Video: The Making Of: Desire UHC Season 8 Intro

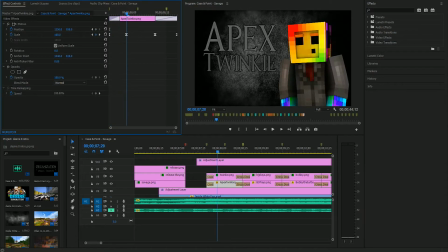739s
So you've got players coming in on both sides, and so for right here we've got Twinkie on the right side, and then we've got the text on the other side, and the main name is going to be brighter than the darker name.
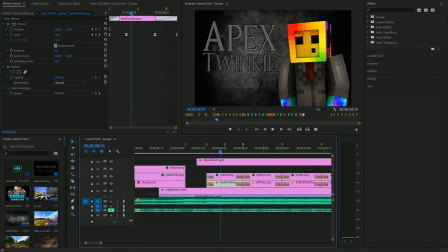760s
Actually, I just messed that up for Twinkie. Twinkies should have been the other way around. I don't know. The text is it's supposed to like distinguish people, like what people go by.
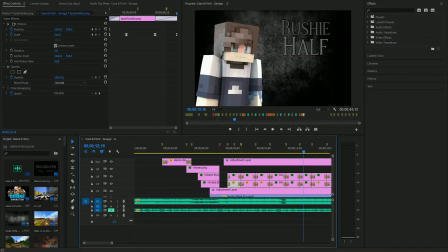777s
And evidently I did not do a very good job at that, at the start at least.
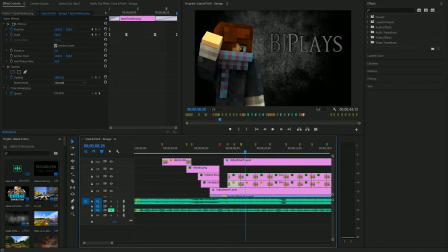782s
Twinkies was the wrong way around. BJ's was right.
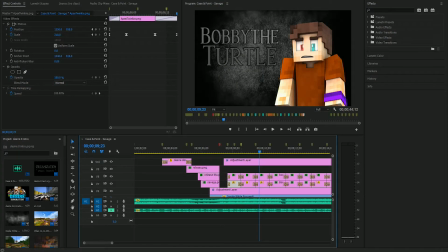787s
Bobby's was weird, because Bobby kind of has three parts to his name. There's Bobby the turtle, so I had to use 3 different colors. He was the only one I had to do that for, though.
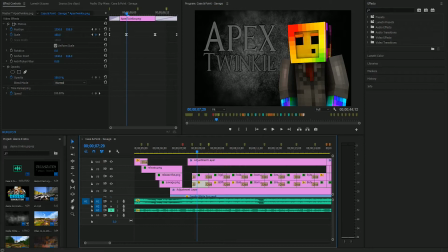802s
So yeah, we've got that, and the other thing is that depending on which side it's on, the drop shadow is going to face a certain way. So if it is in the top left corner, it is going to be pointing out to the top left corner, and if it is
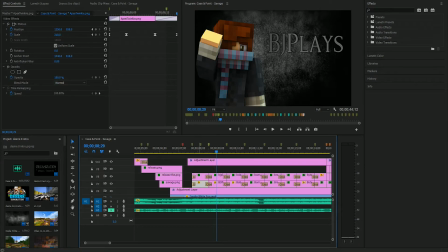818s
the top right corner, it is going to be pointing out that way. The other thing you'll notice is that for Twinkie here,
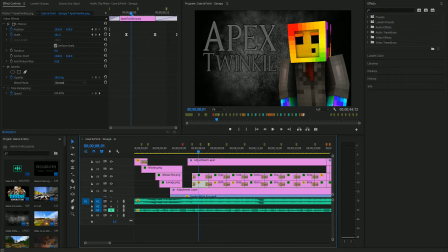828s
sorry about that. For Twinkie here, it's in 2 layers. That's because his name is a long one. And if I did it, long names, if I did it all one way, there would be a lot of empty space.
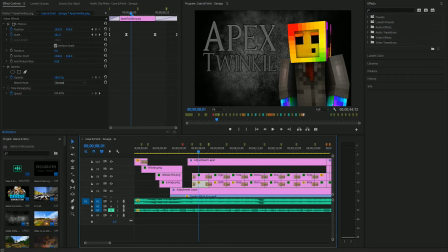844s
I was trying to fill up space so the background wasn't terribly focused. You don't want to put focus on the background, really. The background just needs to be there to set the tone. So we've got, that's basically it, really.
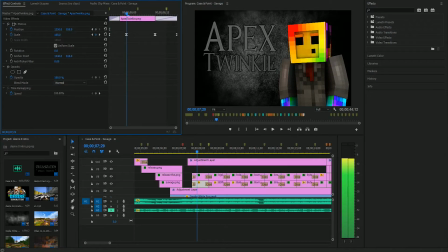862s
You've got the scale effect that's going on here, and that's literally all it is. There isn't any movement in the positioning or anything. It's literally just all a scale, and it just keeps on scaling. And the other thing that happens is as the next player starts to come in,
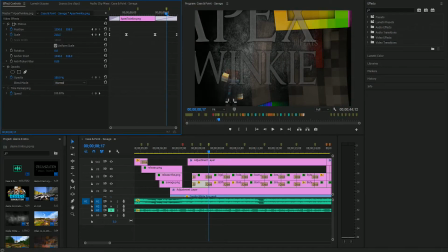882s
that player just starts to fade out and zoom in a bit.
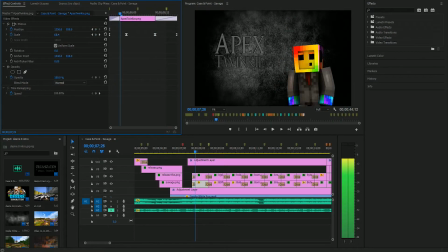887s
But it's very, very simple copyable effect, for the players at least. I didn't want it to be too boring, so what I ended up doing, just kind of as a filler effect, is on
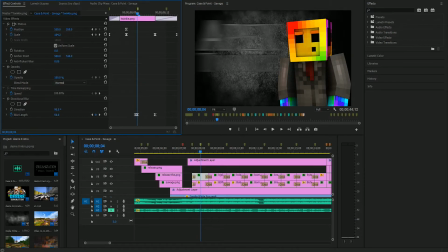903s
the second beat for the players, I just did a directional bore diagonally. Just because if I didn't do that, it would be, you'd lose attention to the intro.
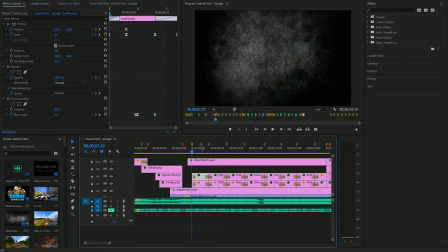918s
Like, something needs to be happening like pretty much every second for you to like not lose focus and think the intro is bland.
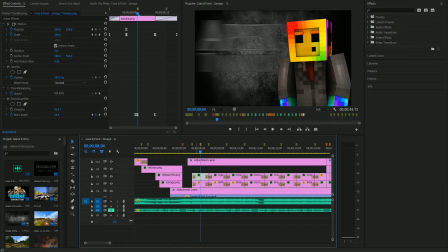925s
Like, especially with the pacing that I set up earlier on, with the very fast clips. So I needed to keep that pace going. So I added kind of that filler effect just to have something there on that beat.
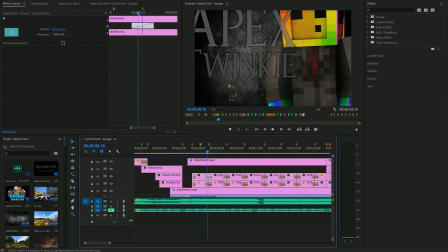941s
So that's really it. And then there's just a dissolve to the next player, and it just rotates sides.
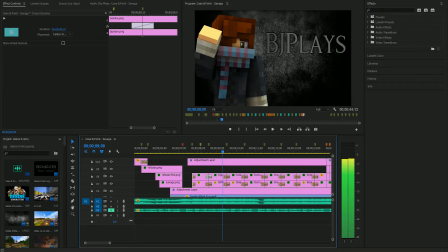949s
It's really that simple. There isn't that much to it.
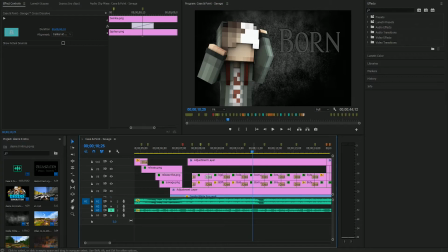955s
On this beat here, Born is going to tint. This is the tint effect, and here it is. It's black and white. It's gonna. I didn't do a full black and white.
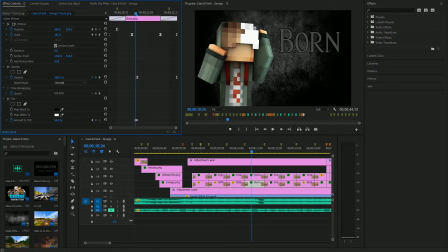968s
I did a partial black and white, just to kind of do a slower fade out. And then the opacity also decreases earlier. And there isn't the on the text. There isn't the directional blur. The directional blur is gone.